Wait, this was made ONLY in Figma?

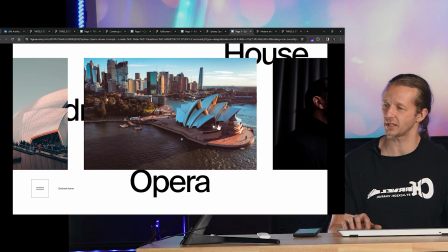4:09 Oh, okay, there we go. I didn't notice that they were clickable. Oh, that's so nice. So you can really create some elaborate prototypes and interactions if you try hard enough within Figma.
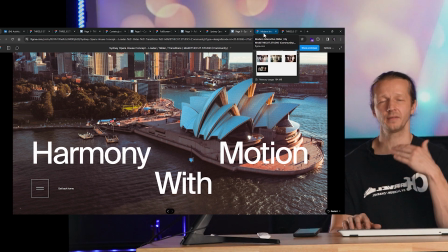4:22 And I know some of you might be wondering, why would you do that? Well, because if you're a designer, you have a very specific criteria for which you want your UI to be animated.
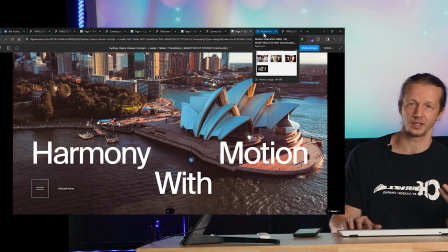4:30 You want to show developers that first, because developers aren't necessarily animators.
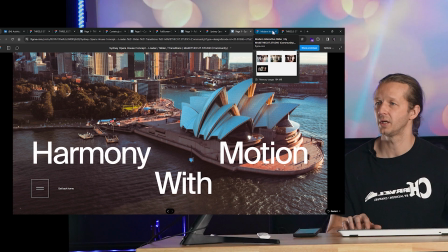4:35 They could just handle the code integration. So let's take a look at another one here.
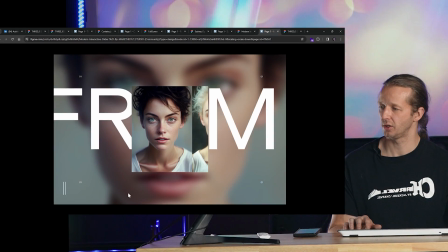4:40 This one is really cool. This is more of a simple demo. But if we click on this, we can see we can kind of like toggle between three different photographs.
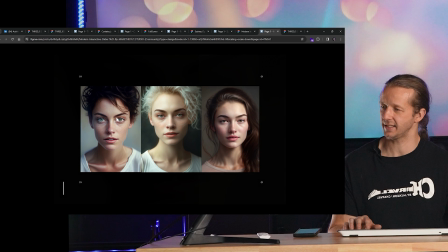4:49 And it's just a nice very nice, smooth animation.
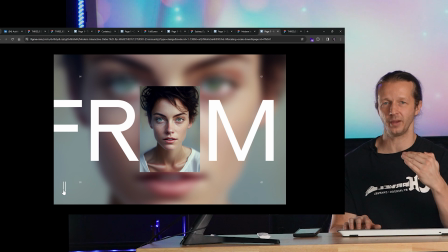4:55 That custom easing is what really gives that animation such a nice, smooth flow, essentially.
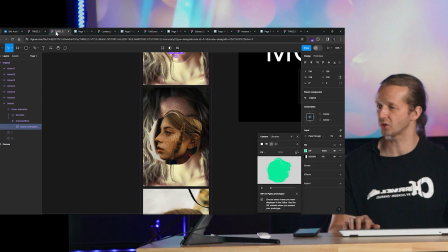5:02 Okay, let's go ahead back to the first one that I featured at the beginning of the video, which is right here.
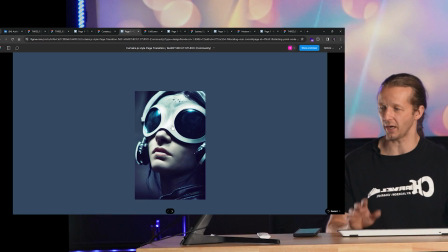5:10 It is really the most impressive one, in my opinion. Let me make sure, by the way, I fit the screen.
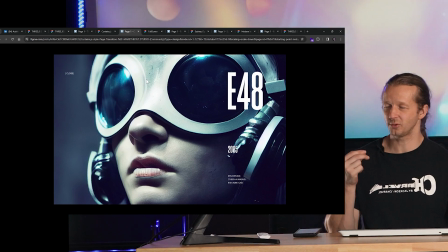5:16 So again, we click this. How would you create those really cool, interesting lighting effects and also the warping?
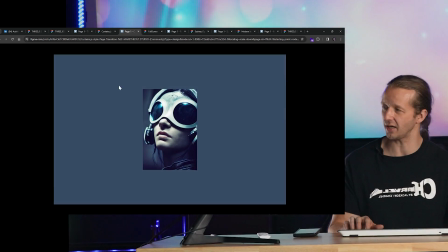5:24 I mean, that is so cool. Check this out. I'm gonna play this a few times just so we can see this.
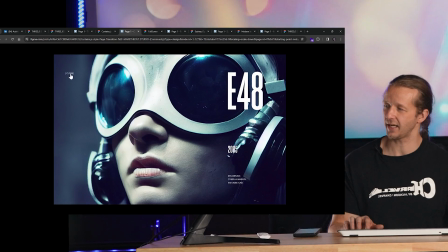5:29 And it's like, how would you do that?
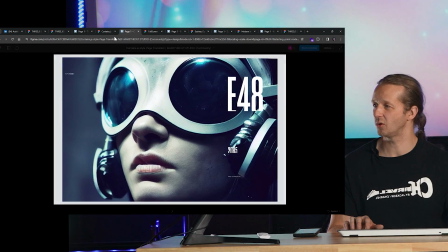5:34 So nice. All right, so let's go ahead and look at what's happening here.
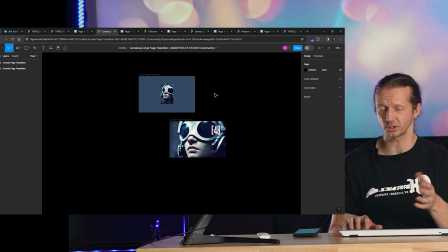5:39 Literally, just two artboards, or two frames in this entire document.
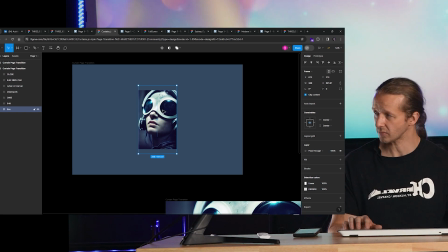5:44 So this is the beginning. It's starting out right here. And we can see if we expand both of these, everything's basically replicated here.
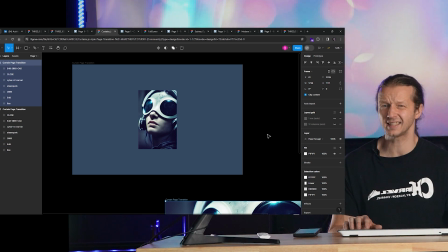5:52 We just have a lot of different transitions and things animating in and out of the scene in order to make this work.
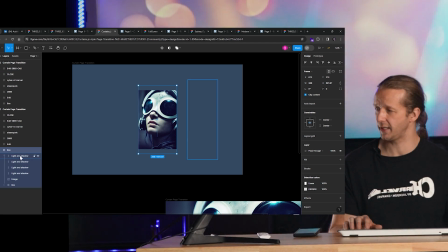5:57 So the box right here, you can see we have what's called a light and shadow.
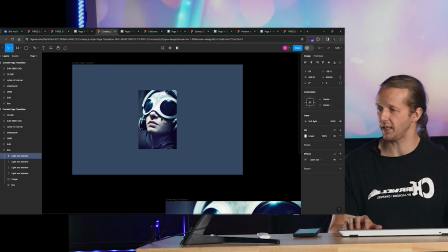6:02 If I actually drag this in, you could see what it does to the background.
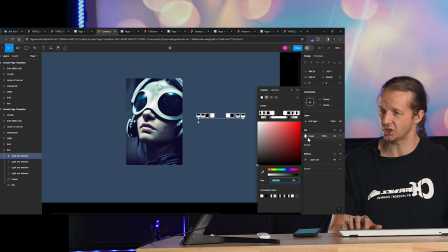6:07 So when I select this, you could see the fill is just a white and black gradient.
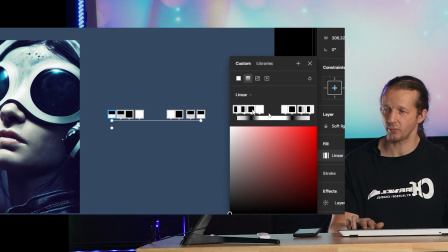6:15 All right, it's a linear gradient with a bunch of different color stops.
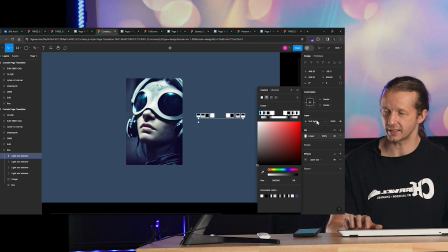6:18 And then right here, we can see it is set to soft light for the layer, which gives it this nice effect.
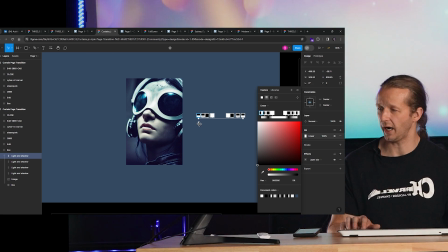6:24 Otherwise, if we change this to normal, it would look stupid.
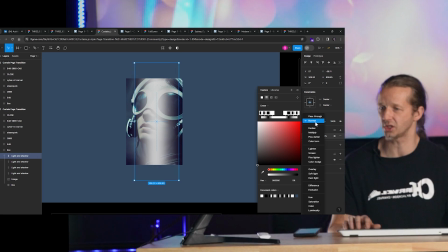6:30 Let me come out of the scene. That's what that would look like. So you wanna change that to something like soft light, like that person had originally.
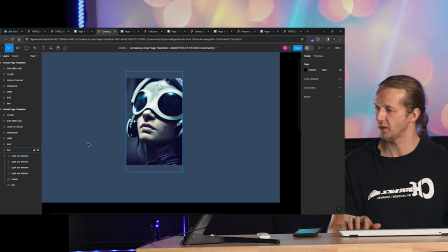6:38 Let me just go back and not mess with that stuff. All right, so he has four of these that kind of just go in at the same time.
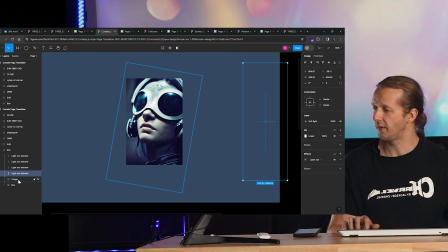6:45 They're all going across, so it creates like a flashing effect. Then you have the image itself, which is rotated.
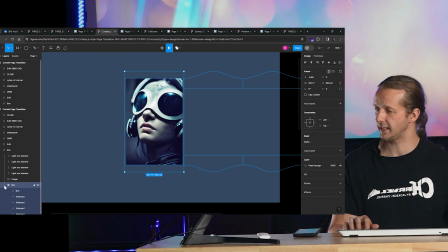6:51 And then you have a box, and this is a layer mask, as you can see up here.
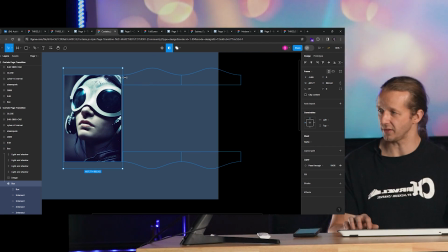6:56 And you can see these shapes right here, these little wave effects. These are, of course, all masks.
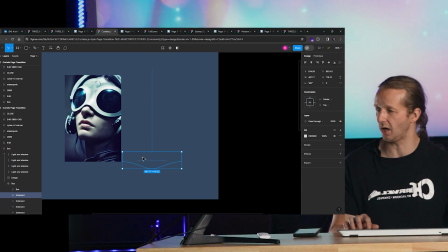7:02 So if I take this intersect object, look at this, and look at the bottom here.
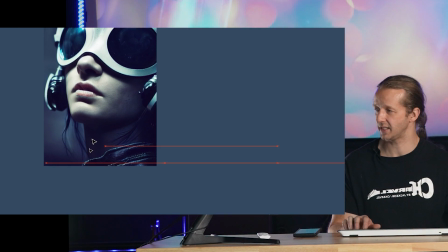7:08 Notice how it's adding to the image, because this image has been intentionally kind of cropped so that it gives it enough
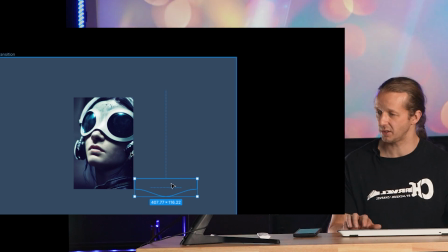7:17 room to create this wave effect as these animate from this position over here all the way to this position.
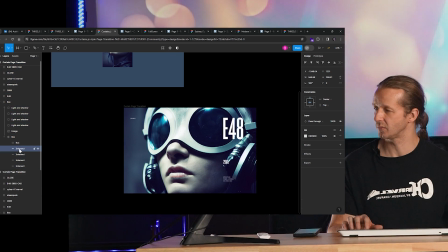7:26 Let me go ahead and get this out. Way over there, see them?
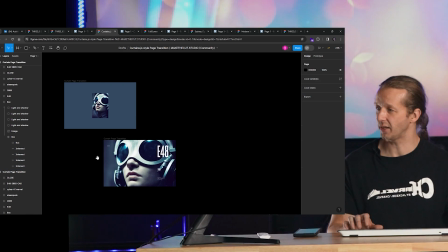7:32 And so that's what's happening.
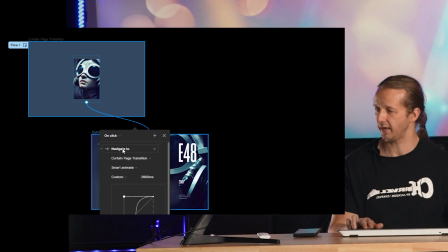7:34 If you look at the prototype tab on click, navigate to Smart Animate, 2800 milliseconds, that's 2.8 seconds,
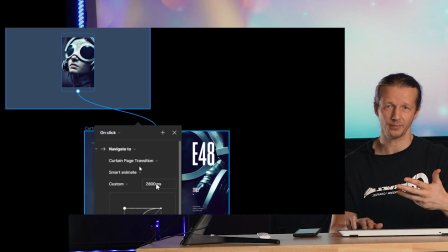7:42 that's a long animation, but for such an intense sort of animation, where you're clicking on an image and you have all these things happening,
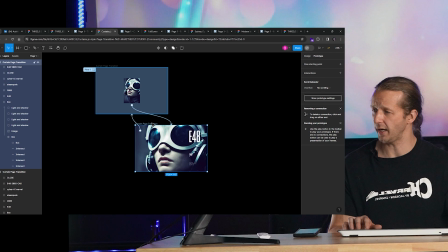7:49 it's nice and smooth, not too fast, not too long. And then of course you go back and you just revert back to those changes.
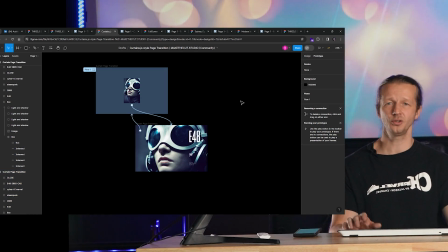7:57 And that's essentially how you create these really complex animations. I'll go in depth and create one my own if you want me to, and we'll come up with a unique project. But I just really wanted to feature something another designer has done that is awesome, especially because this person made these community files available within the Figma community.